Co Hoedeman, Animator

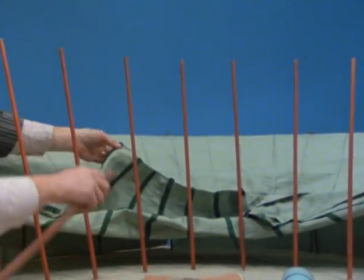Pour monter la toile. Là. Prends le clou, tu rentres dans le coin.
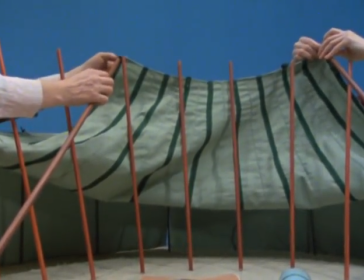Oui. Oui. Il n'y a pas d'œil. Hein? Juste dans le galon. Oui. OK.
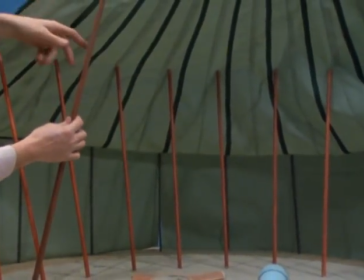Oui. Oups. Non, Marie, prends oui.
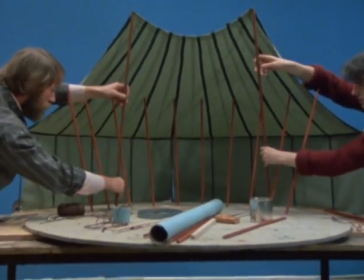Le bord, oui. Et tu rentres entre le deuxième et le troisième, ici, oui. Environ.
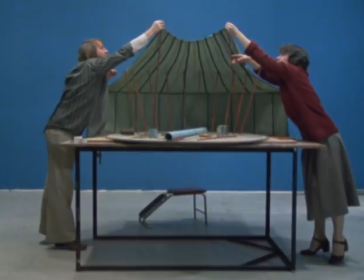Je pense qu'il y a la corde qu'on entre ici. Oui. Là.
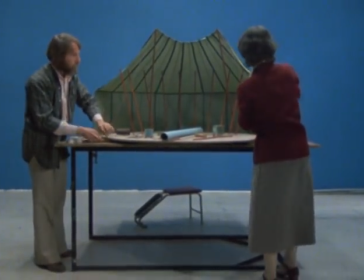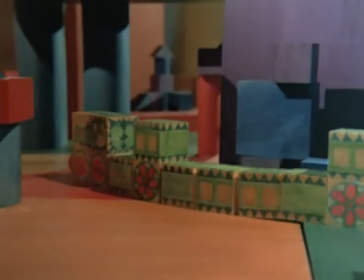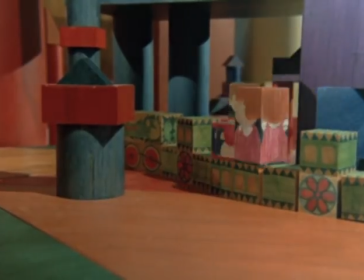Chuchu tells the tale of a frightening dragon who has been subdued, even put to good use, by slipping wheels underneath him as he slept.
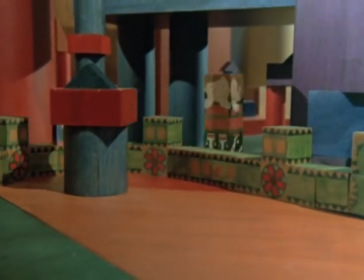An animation technique inspired by the Hoedeman children at play.
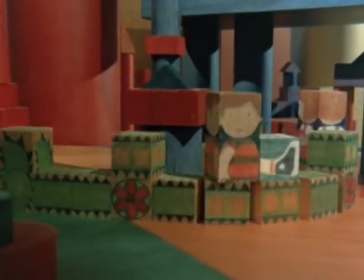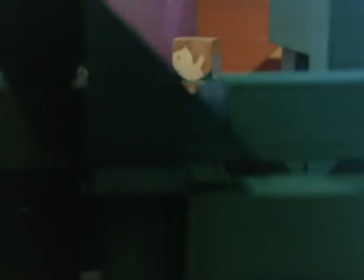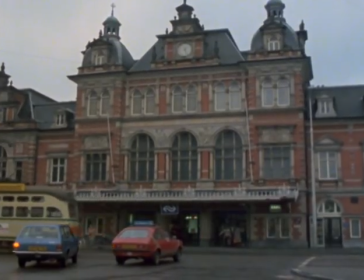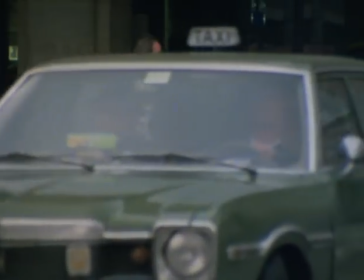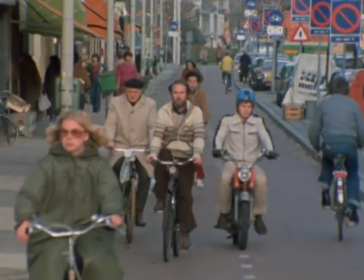Holland is still crowded.
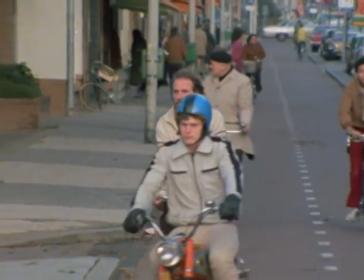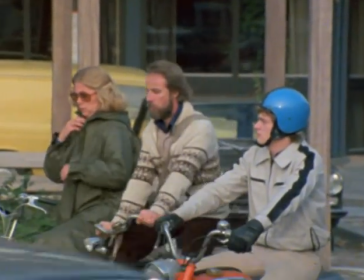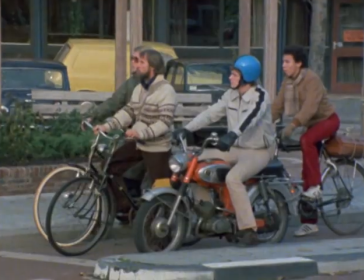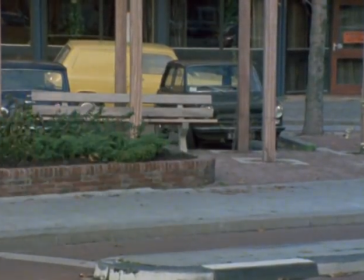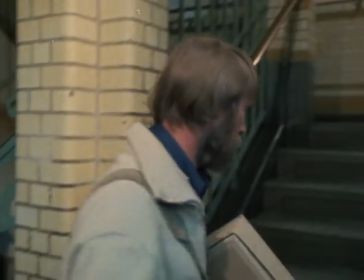After winning an Academy Award, you can expect to be asked to travel, serve on festival juries, lecture, and advise.
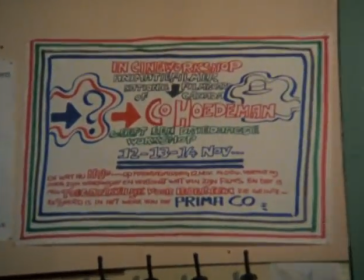At the Free Academy in The Hague, workshops in the visual arts include film.
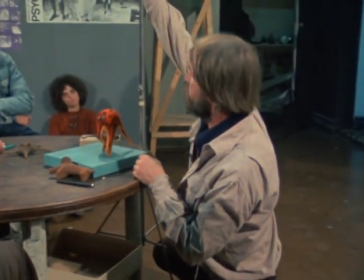Als ik nu wil dat hij vooruit gaat, he details the meticulous adjustments to be made between each single frame shot, if movement is to look unmechanical.
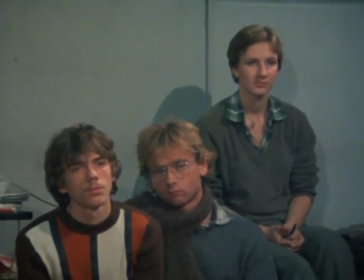En ik wil dat deze been blijft staan en dit been blijft staan en die andere naar voren gaan.
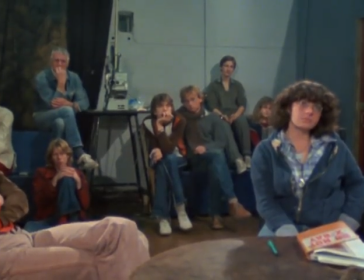Dan is het een kwestie van deze iets terugzetten.
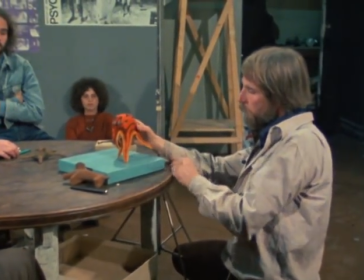Deze poot gaat iets omhoog en die kan ik naar voren bewegen.
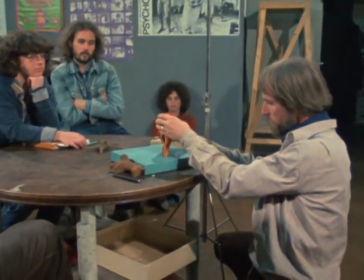Deze zet ik terug dat die ook op het oude punt komt. Deze gaat omhoog en beweeg ik naar voren.
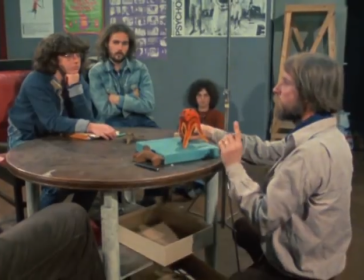Dat is dus voor één beeld.
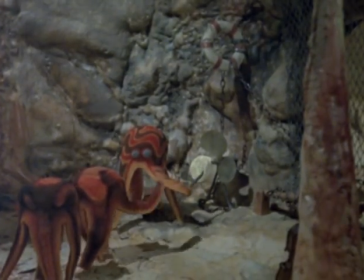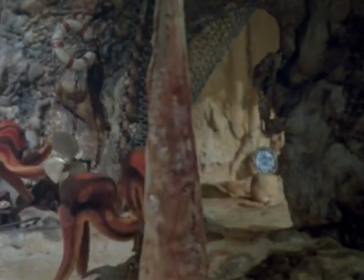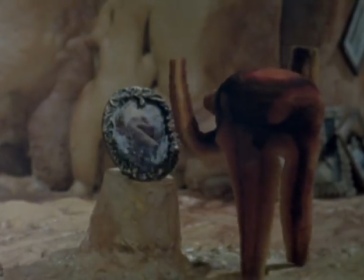In The Treasure of the Grotoians, with its self-taught technique of suspending the figures, movement is both buoyant and fluid.
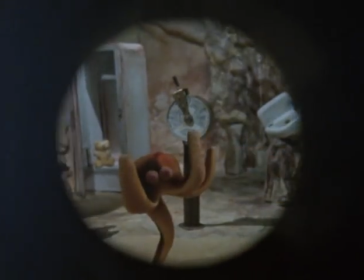Want hij gaat zo, hè? Mm-hmm. Professional guidance and the current high regard for experimental film are reflected in the students' work.